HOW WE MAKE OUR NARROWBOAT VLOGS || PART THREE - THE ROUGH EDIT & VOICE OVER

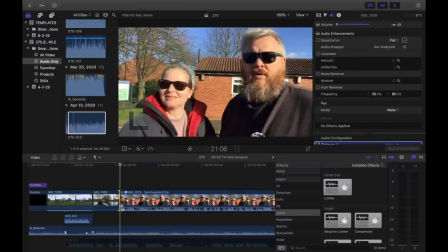12:41 Okay, so this is quite unusual. I don't usually have footage before our intro, but I do on this one. So a couple of tricks I'm going to do to make the transition from the visual vlog to the
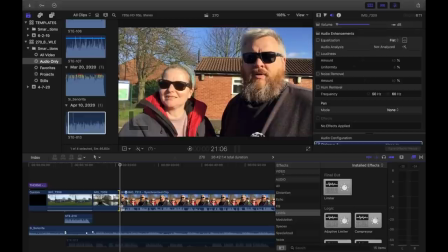12:59 intro a bit more smooth, a bit more comfortable, less jarring, is I'm going to actually put a
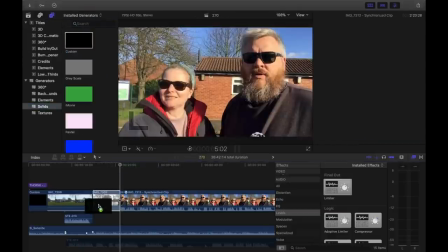13:08 file, like a kind of blank file underneath this clip and move this clip on top.
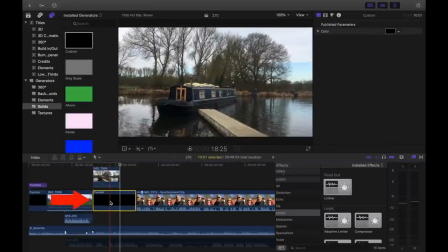13:14 So visually, when it plays, it'll look the same, but because this kind of dummy clip is here, it means I can start the intro beforehand. So if I leave it there and just have it start when that clip finishes, it will sound quite abrupt.
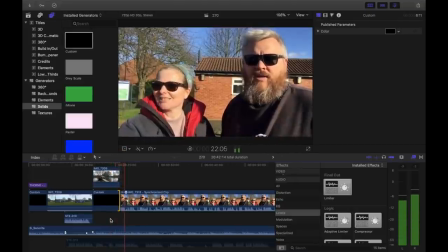13:29 So.
Welcome to 1 month later.
So even with the music underneath, it's quite abrupt.
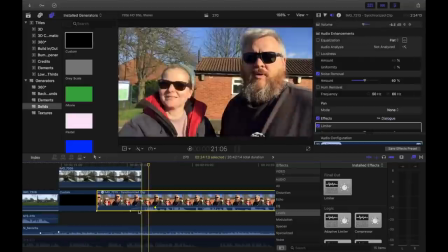13:36 But what I can do is I can just extend the clip out a bit.
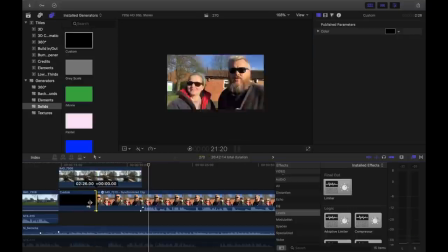13:41 The intro is now kind of underneath that image of the boat.
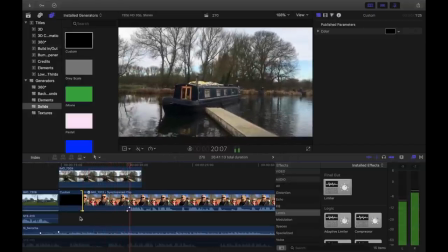13:52 Welcome to 1 month later.
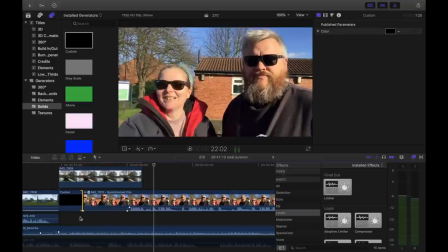13:53 So because Michael starts speaking before the clip of the boat finishes, it just makes it a kind of less abrupt transition.
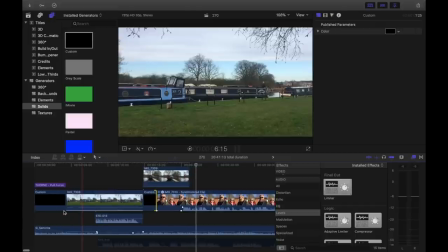14:02 So one more thing I need to do before this front is finished is I like to have an image underneath the title card.
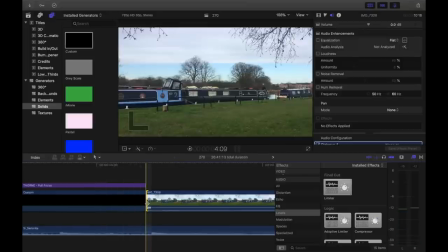14:10 So what I do to do that is I just extend the initial clip back underneath the title. So I've just copied it there.
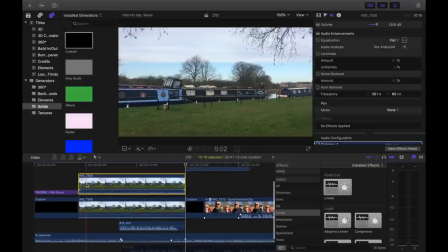14:21 I've put the copy above the actual file, and then if I drag it backwards,
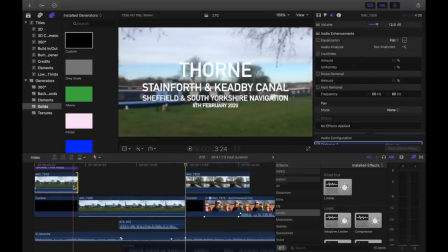14:29 it means that it will just look like a continuing clip.
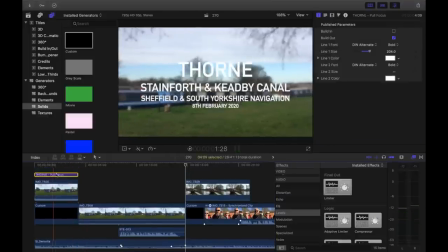14:34 This title card that I use is called Pull Focus, and it's just like a preset title. And what it does is it blurs the background while the title's over the top. So I kind of like that as the introduction. So I'll play all the way now until the vlog starts, and we can see what we've got so far.
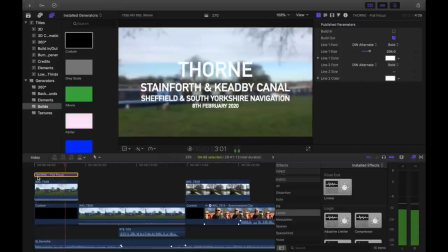14:54 The
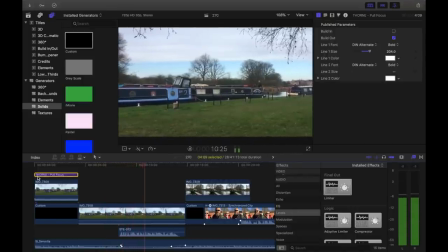14:59 The first order of business for the day is to move from the towpath moorings onto the finger moorings so we can top up our water tank.
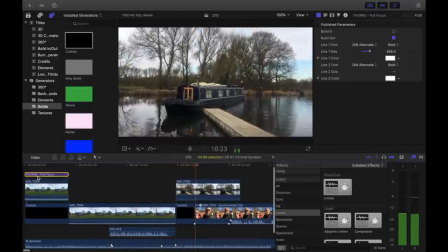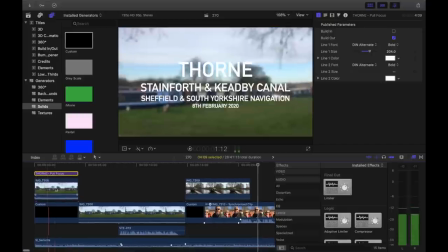15:11 Welcome to 1 month later.
Okay, so one thing I noticed is I've got the different sound levels on the footage.
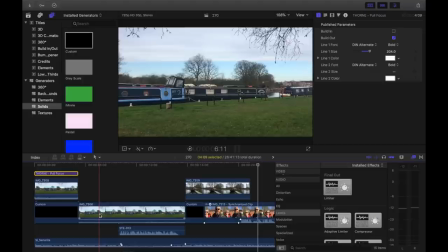15:20 I kind of like having the ambient noise underneath the music, depending on the quality. If it's a bit windy, I have to take it right down.
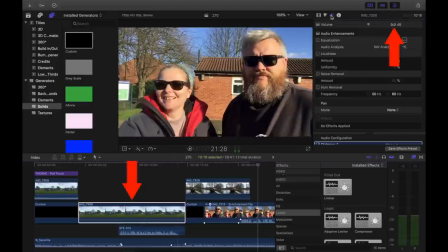15:29 But on this clip, for some reason, I've got it at 0, and on for this clip, I've got it at 12.
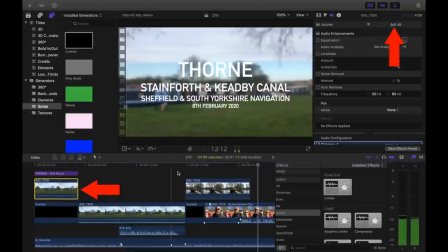15:36 So if I just take that down to 0 as well, it won't look so stark. I've already edited the introduction.
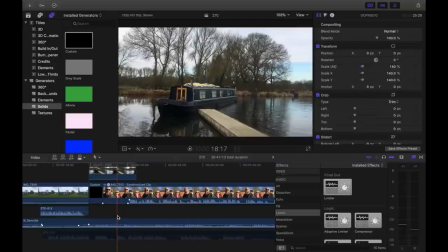15:43 There's just one cut in that. Okay, so when the introduction starts, welcome to one.
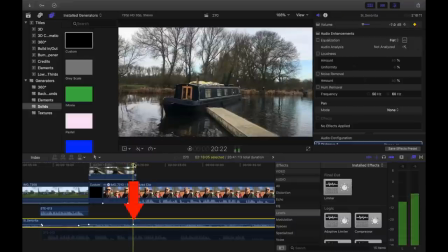15:51 I also need to take the music down. So add in a keyframe just after we start speaking,
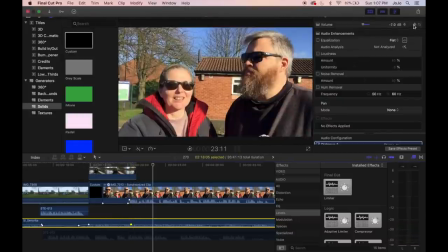16:00 and then I'll take the music all the way down to 0 here.
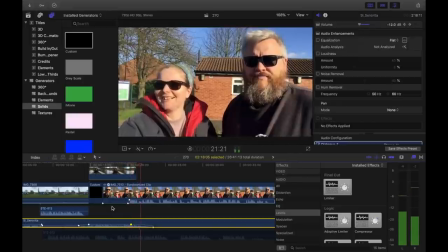16:08 Welcome to 1 month later. We've been here for a month.
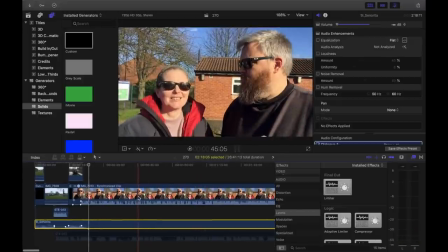16:12 So yeah, we've just edited 23 seconds of video, and it's taken all that time. So now we just need to carry on and edit the rest of the vlog. I don't want music underneath the voiceover, so I can just delete that part of the file,
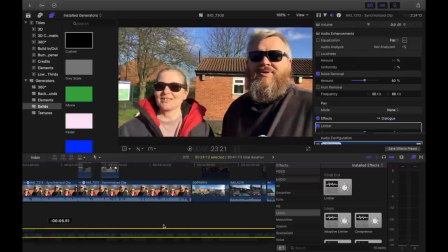16:26 and then I'll drag the voiceover file to the next place where I'm going to need it. So we talked for about 3.5 minutes on the introduction, and then the vlog itself starts, so I need to bring the music back in.
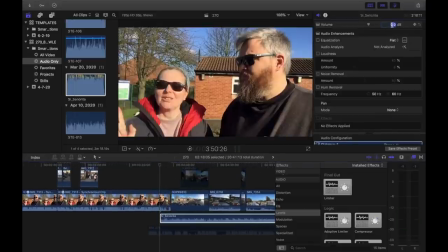16:39 So I've pulled the file down again, so it's like a duplicate of the music, and I'll take the level down to -7.
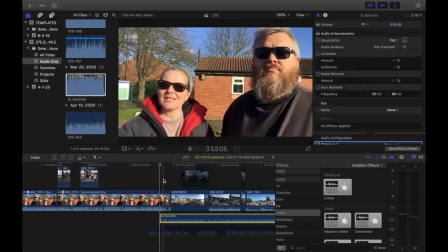16:45 I either fade it in or I have it starting as the footage starts, depending on the track.